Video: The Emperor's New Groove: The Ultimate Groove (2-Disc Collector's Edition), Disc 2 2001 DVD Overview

Start off with a conceptual sketch that comes from a layout,
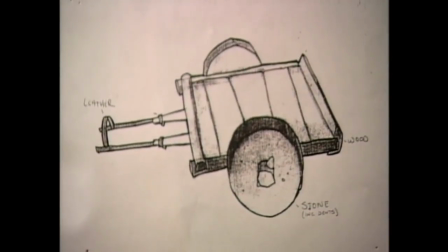5894s
and then I'll start off modeling just simple primitives, try to keep it as simple as possible.
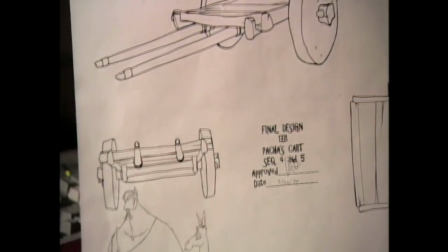5899s
I'll try to determine how does this thing move, and how are the animators going to move it,
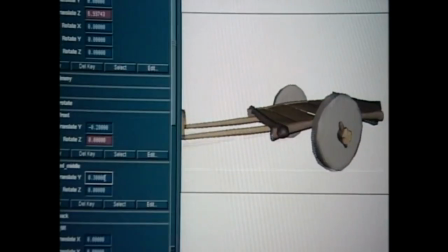5905s
and what can I put into it to make it easier for them to manipulate it. We want to get a real organic feel to it, so what I'll do is constantly try to muck up the model as much as possible.
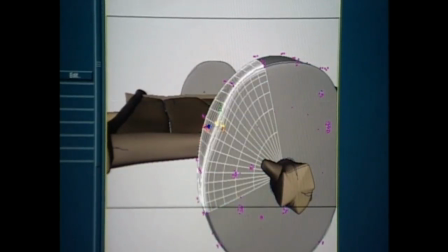5917s
I want it to be inaccurate. I want it to not feel so rigid, like most computer graphics really has very hard lines.
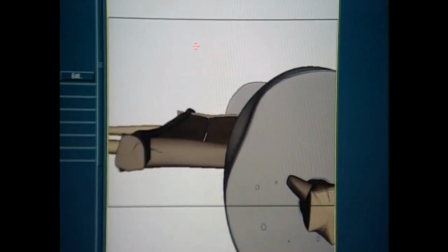5925s
So that's really kind of my job, to go in there and break it up and make it look not bad, but good bad.
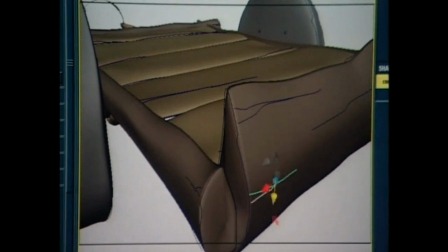5931s
I'll then take what we've got and I'll rig it. I'll do what's called rigging.
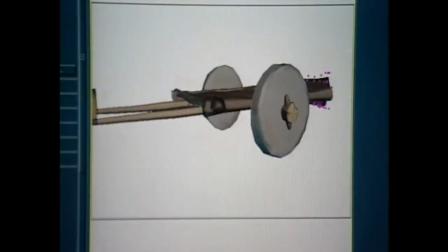5935s
I'll put an engine into the thing, so to speak, a way for the animator to move it around and make it come alive.
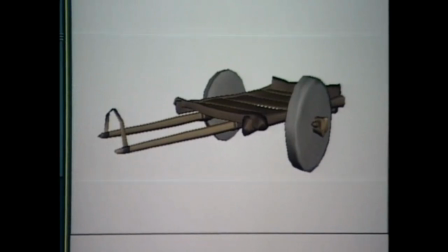5941s
The way that the animator would start animating is basically they would pose it out.
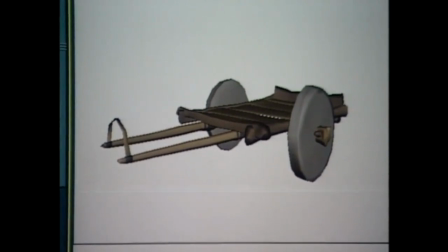5945s
They would say, at this frame it should look like this, at frame 20 it should be in a different position and look like this, and at frame 48 it should look like that.
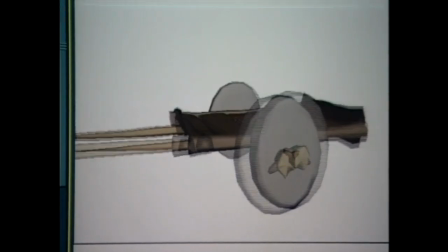5954s
Well, that's only part of the work. The rest of the work is going in and adding, you know, the wheel rotations,
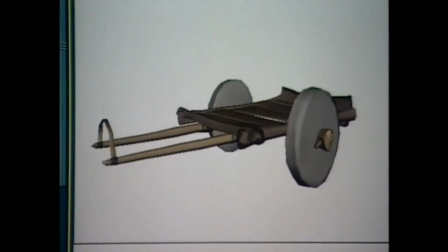5959s
the subtle stretches and squashes and warps that are applied to the wood here.
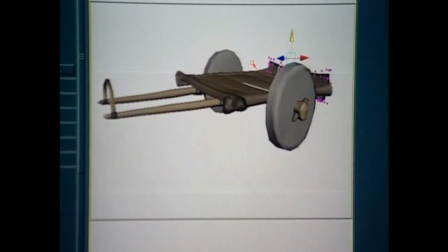5965s
And right now it looks like a CG model because it's shaded with a CG shading, but with the incline rendering, this cart will end up looking something like this.
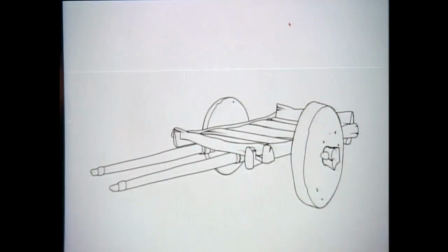5974s
Nice uneven line weights, and as though it has been drawn.
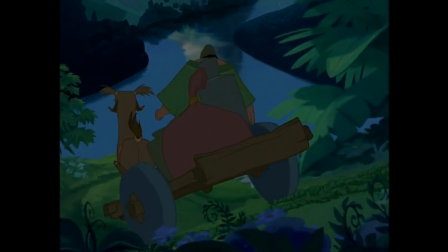5981s
The cart is just one of many props that we're working with.
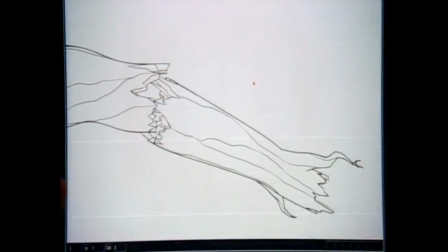5986s
We have a cart, we have a log, which actually starts off as a tree trunk and is broken in half.
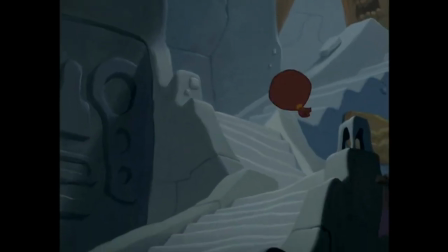5993s
We have a bag. We have pots. If somebody looks at this model and says, when they see the finished film and they go, I can tell that's a 3D element, then I know that I failed at my job. But if they can't tell, and if I hear nobody say anything about it, then that is the best compliment, because nobody knew. They thought it was a traditional element, and that's my job, is really to get it to blend in there with the rest of the film.
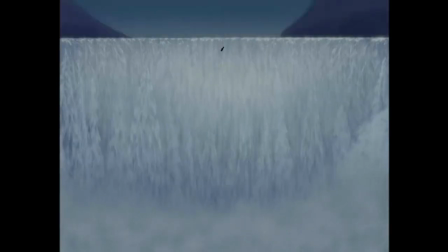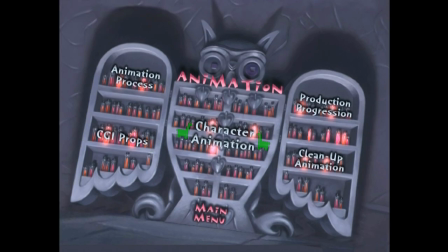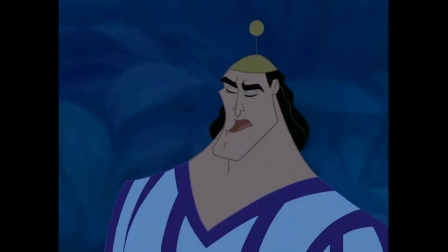Voices Cusco. No patience, arrogant, all about me, snide.
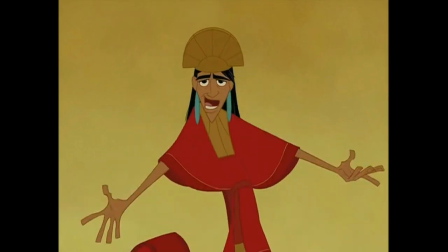6052s
But there's a little bit of a charm there too.
Oh yeah.
Cusco is similar to me.
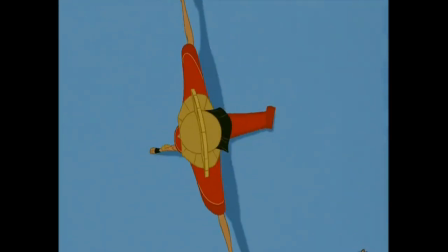6059s
He's kind of a brat. He's a spoiled prince, rules a kingdom. He's even not that great of an actor. So this was perfect.
Hey, everybody hits their stride.
They also film me when I record, so they get a lot of my Elvis moves. My very natural moves I do when I talk.
Whoa, no touchy. No touchy.
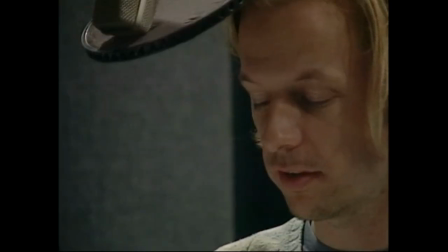6078s
I like to put a little bit of the actor into the drawing of the character, just to give a little bit of believability to that voice visual connection.
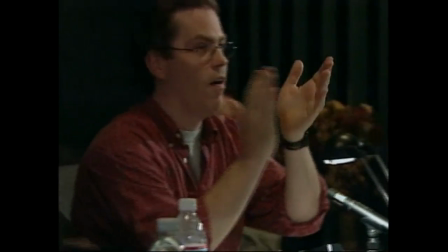6091s What are you doing?
He's very quick at improvising, and a certain portion of the time we've just used what he's come up with.
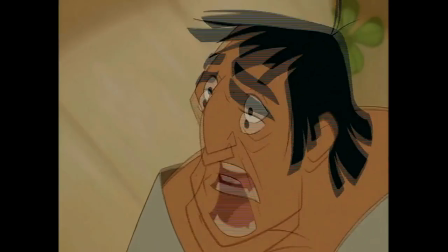6099s Was this woman scary beyond all reason? Oh, yeah. That's Yzma'n Conk. I'm saved.
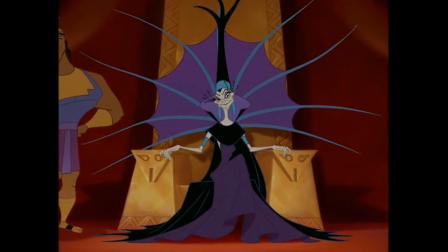6104s
I have a sorceress that works with me.
A toast to the Emperor.
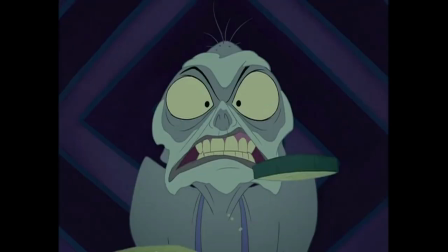6109s
Or the kid, Yzma. She's jealous of me, angry, bitter, and old. I adore her because she goes after what she wants.
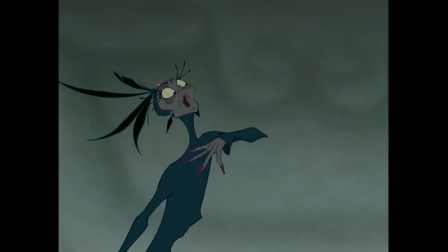6117s I'll take over and rule the Empire.
What I love about Yzma is that she's a classic Disney villain, big scale villain, and she's operatic, she's over the top.
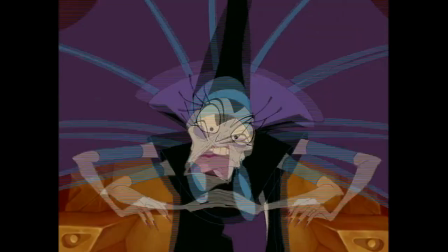6128s I'll just poison him with this.
Screaming and yelling and getting angry.
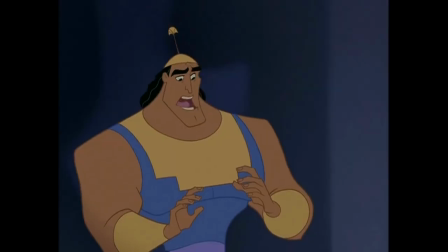6133s He's still alive. Well, he's not as dead as we would have hoped.